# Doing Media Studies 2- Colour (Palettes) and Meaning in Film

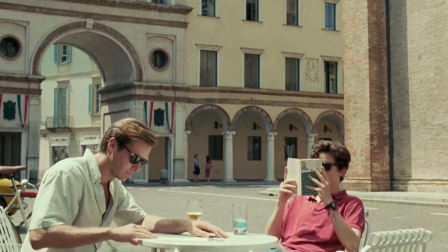Color is an important aspect of modern-day film. An effective use of color will allow the filmmaker to incorporate aspects such as emotions, visual storytelling,
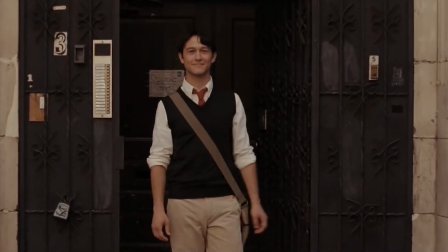and characterization into the film without the need for anything to be said verbally as a dialogue.
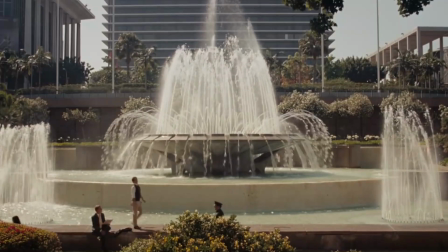This film festival will focus on how color is used to perform these functions as well as set the intended mood of the film.
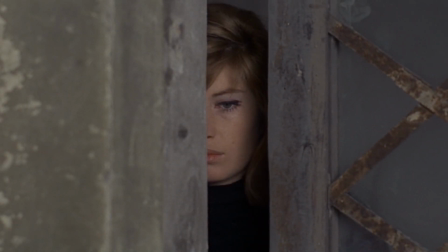The first film we will be viewing in the festival is Red Desert for its effective use of color to illustrate the emotions that characters feel.
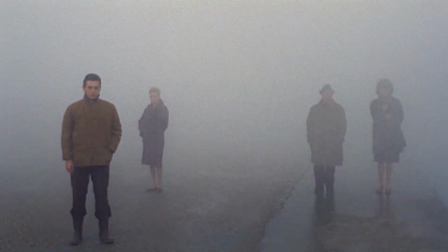The film highlights on the themes of alienation and anxiety. The main character, Juliana, is seen to be mentally disturbed through her constant need to isolate herself.
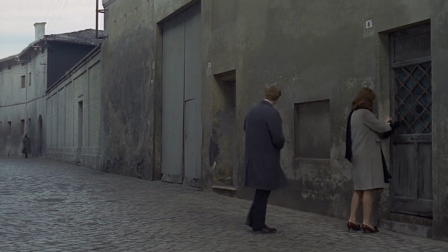In order to portray the inner loneliness that Juliana feels to the audience, the colors used in a majority of the scenes consist of extremely dull gray and black tones.
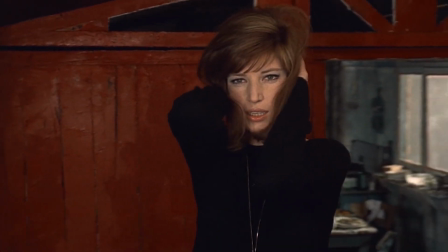However, the color red is used in the scene in the Red Room, and it signifies the freedom that Juliana feels while doing some seemingly promiscuous actions.
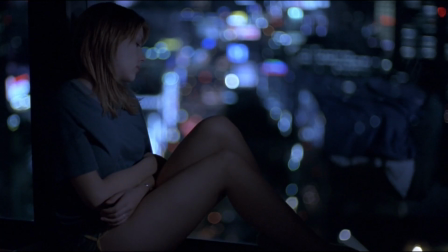The film Lost in Translation uses an analogous color scheme consisting of muted grays, blues, and purples.
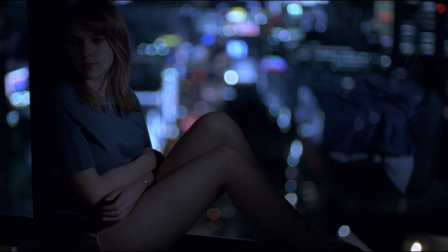The film uses these in cooler tones to highlight the loneliness felt by the main characters Charlotte and Bob.
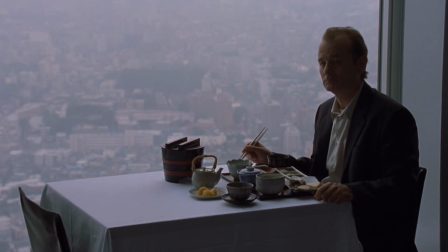These colors portray the inner gloomy solitude the characters feel despite being in a city known for its vibrant neon lights.
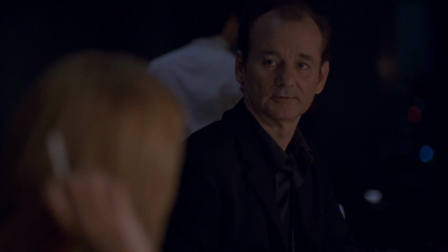It is only in the scenes where Charlotte and Bob meet that there are some warmer colors mixed in with the usual cooler shades.
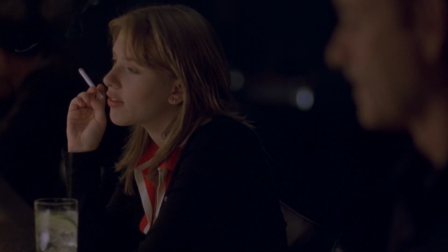This is used to indicate the comfort that these two characters are able to find in each other's company.
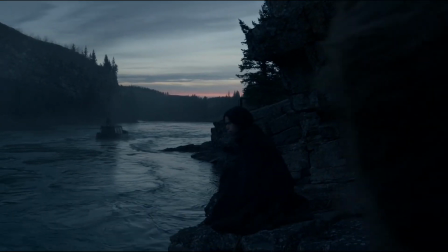The film The Revenant uses a monochromatic color scheme made up of cool-tone blues and black.
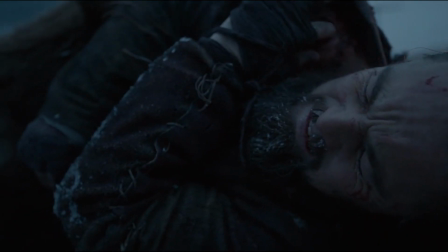The film is about the protagonist Hugh Glass struggling his way to survive after being attacked by a vicious bear.
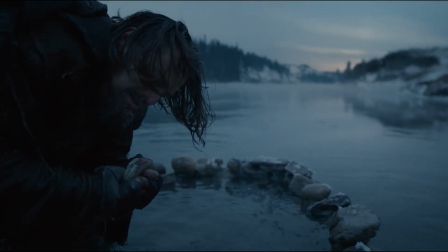The theme of survival is highlighted in this film through the use of such dull-toned colors.
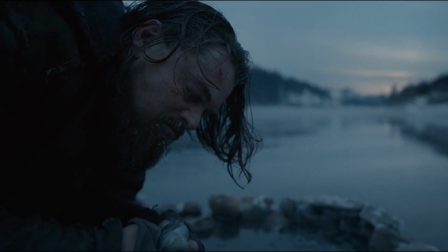The cooler tones are used since the protagonist gets abandoned by his cold-hearted hunting crew and hence has to suffer through his injuries all on his own in the harsh landscape of the forest.
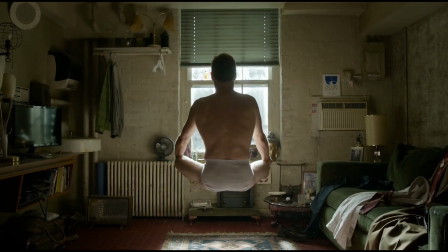The film Birdman deals with the themes of respect and reputation as well as existence.
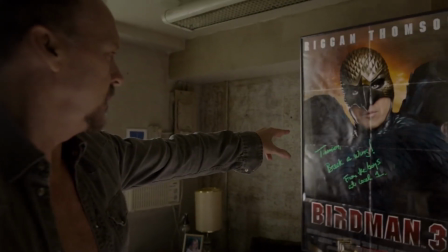Regan's own existence is not what makes him famous, but it's a character of Birdman he used to play that is well known.
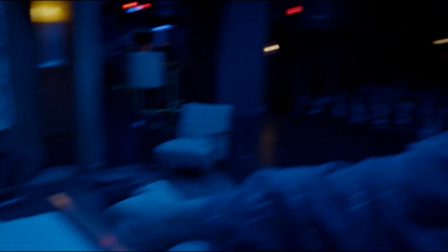Therefore, Regan's struggle to regain respect and build a reputation for himself through Broadway theater is what the movie discusses.
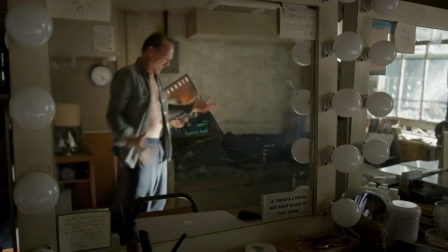His internal conflict and insecurities are portrayed through the interiors of his room.
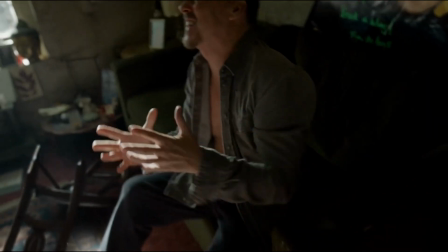The colors consist mainly of muted shades of brown and seem to take up a rather monochromatic color scheme.
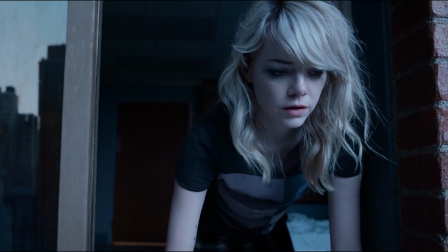In the last scene where his daughter looks up to see him, there is once again the use of very dismal, cool-toned colors such as grays and blues.
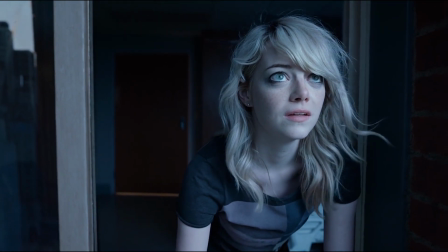This is to indicate the extent to which one has to suffer in order to gain stardom.
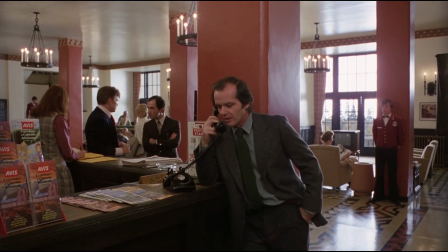The Shining makes use of colors red and blue in both cooler and warmer spectrums depending on the mood of the scene.
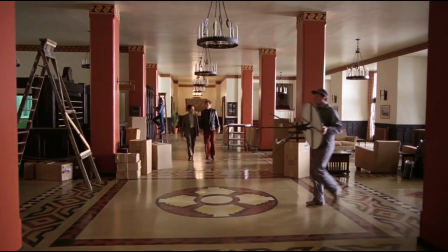The hotel's interior is painted in many shades of red and blue. The initial scenes while Jack's family moves into the hotel portray a rather cartoon-like shade of red in the lounge.
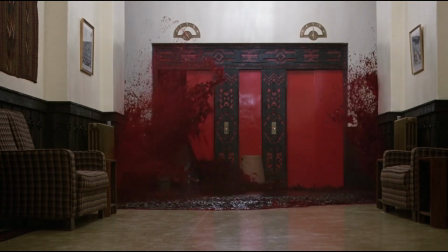However, the more sinister scenes use darker shades of red, such as the well-known elevator scene.
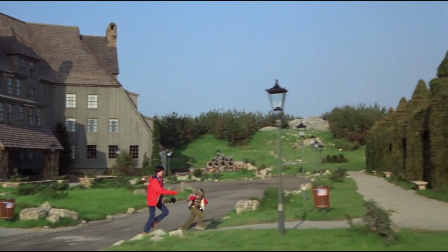Wendy and Danny are also consistently seen wearing bright shades of red and blue clothing, indicating their innocent nature,
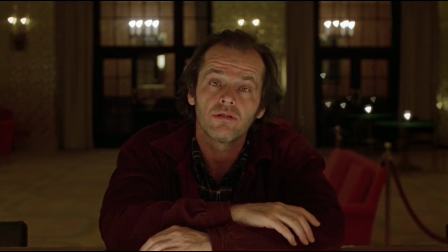which contrasts with Jack's malevolence, which is depicted using darker colors of clothing.
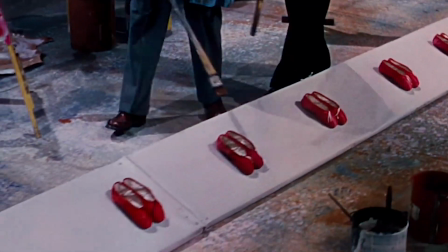In the red shoes, the color red stands out from the other colors. This helps the audience to pay attention to the shoes worn by Victoria.
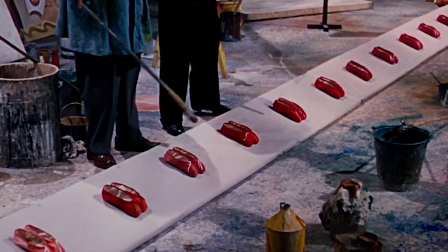This is crucial as these shoes contribute to one of the major plot twists towards the end of the film.
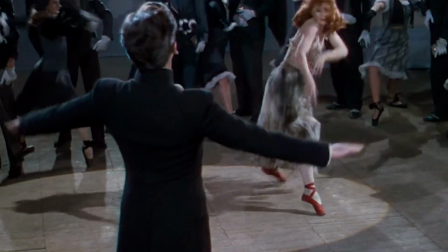Hence, in many scenes where the red shoes are worn, they add a pop of color to the scene, as the other objects are of the same muted grayish color.
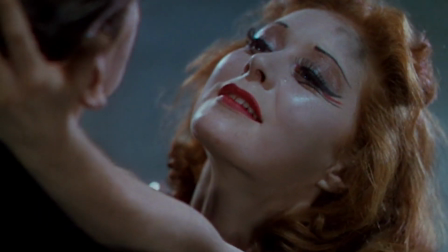Red here not only signifies the choice Victoria has to make between her love for Julian or her love for art,
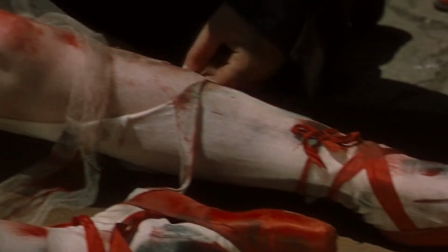but it also represents the color of blood as Victoria jumps to her death wearing these shoes.
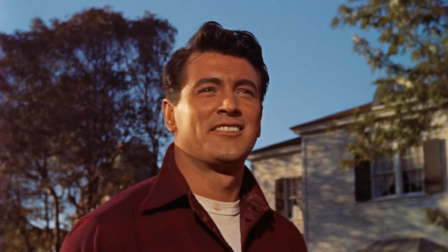In All That Heaven Allows, the warmer spectrum of colors are used in the scenes depicting the romance between Carrie and Ron.
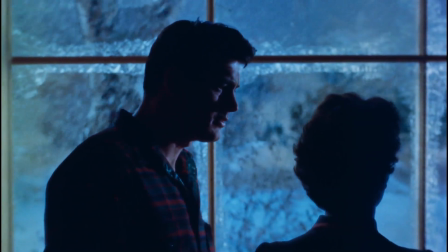Meanwhile, the cooler spectrum of colors are put to use in the scenes that involve Carrie's doubt about Ron fitting into her social class,
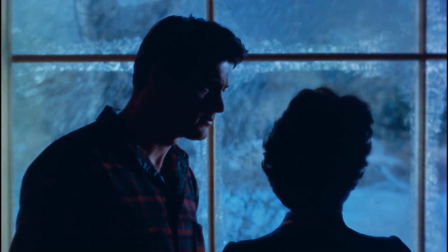as well as the scenes where Carrie and Ron are in disagreement.
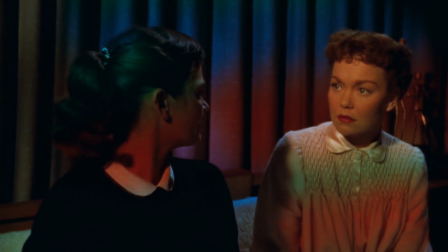There is also a tetradic color scheme with the dominant color of red being used in the scene in which Carrie's daughter cries to her.
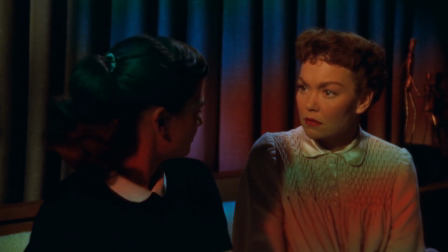This color scheme is selected to portray the choice that Carrie has to make between Ron and her children.
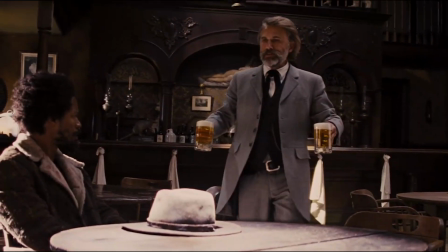The varied colors signify her indecisiveness on the issue. The film Django Unchained uses several types of color palettes such as complementary and analogous.
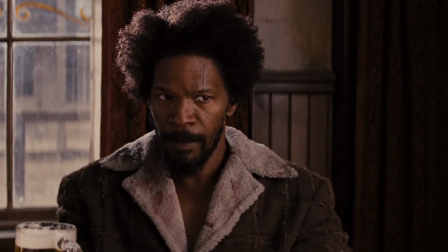Analogous color scheme can be noticed in the scene where Schultz explains to Django in the bar about what a bounty hunter does.
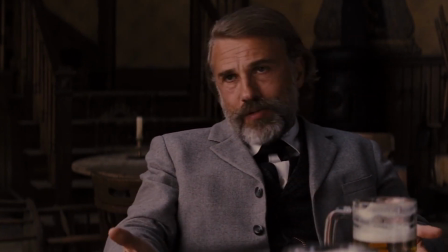The scheme uses muted colors like grays and dark browns, which emphasizes the hopeless and difficult situations that slaves faced.
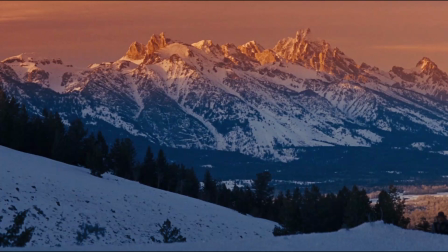The scenes in which Django and Schultz travel on horses across wintry landscapes uses complementary color schemes to portray the warmth of the rising sun over the snow-capped mountains.
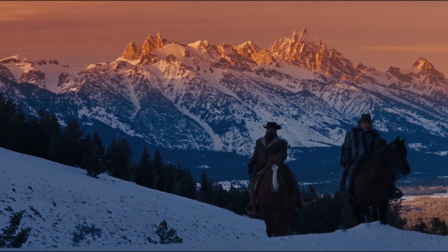The use of this scheme is visually pleasing and indicates the blossoming of a well-balanced friendship between Django and Schultz.
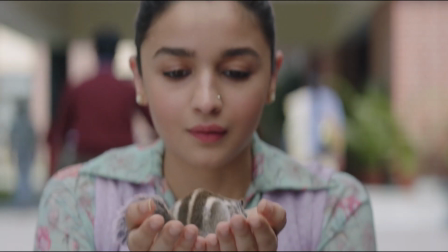The film Razi uses color to show the protagonist's character development from being an innocent college girl to a spy in training to working as as a field agent in Pakistan.
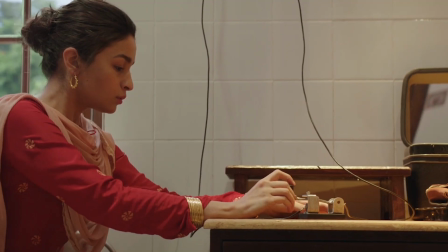The experiences that she undergoes throughout this process also contributes to this development of her character.
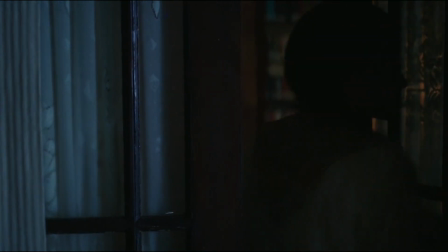The color of lighting and the background of the shots are part of this portrayal.
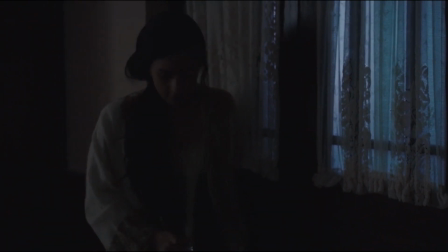The color also shows the protagonist compartmentalizing her marriage from her secret mission to extract information.
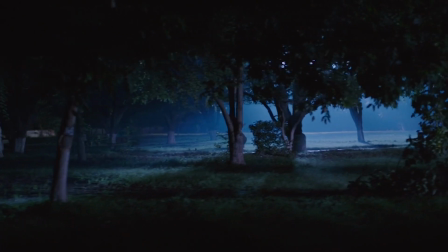Her scenes with her husband use colors from the warmer spectrum, while the scenes in which she does her spy work tends to use the cooler tones.
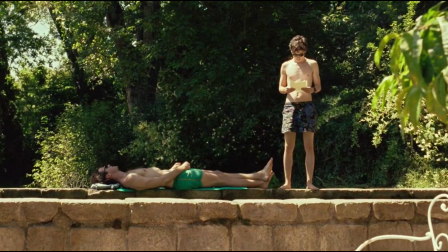The film Call Me By Your Name uses color to depict the highs and lows of the relationship between Elio and Oliver.
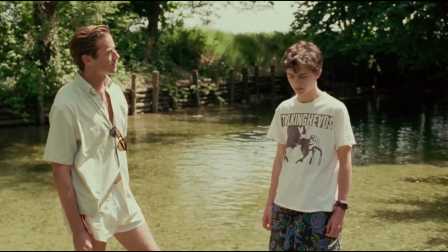The backgrounds in the film are often in nature and incorporate the warmer colors.
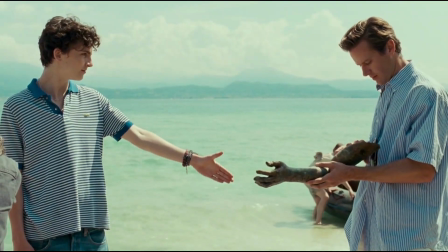Many scenes that contribute to Elio and Oliver's love story do not incorporate the color red, which is usually seen as the color of love.
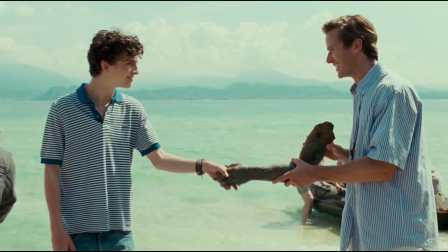The film instead uses cool tone shades of blue to represent the warm and passionate love,
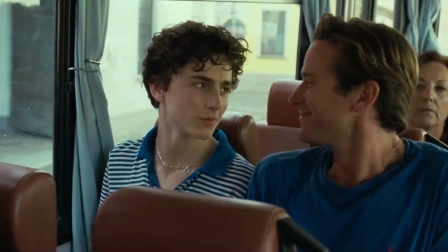which tells the audience that the love the characters have is so great and significant that the color red will not do any justice in representing it.
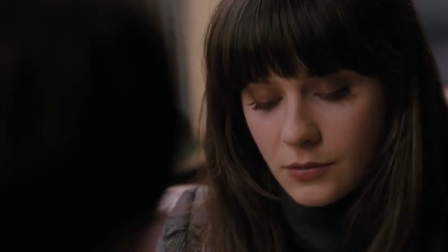The film 500 Days of Summer captures a highly realistic portrayal of a modern-day love story.
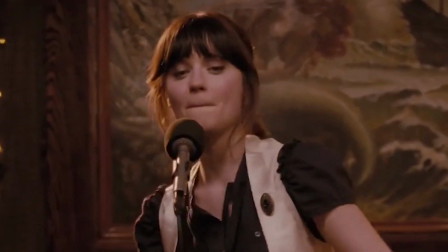Color here is used to express the vast differences between our perception of a romanticized love story and then the reality of what actually occurs.
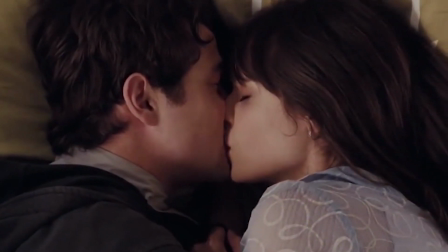Warmer colors are used for the idealized scenes to indicate the loving nature in which the protagonist Tom views summer.
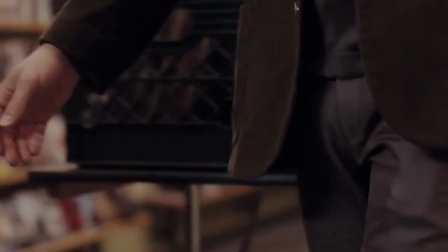However, in the realistic version, the colors are dull and muted. This depicts to the audience a disheartening reality through the dismal mood given off by the colors.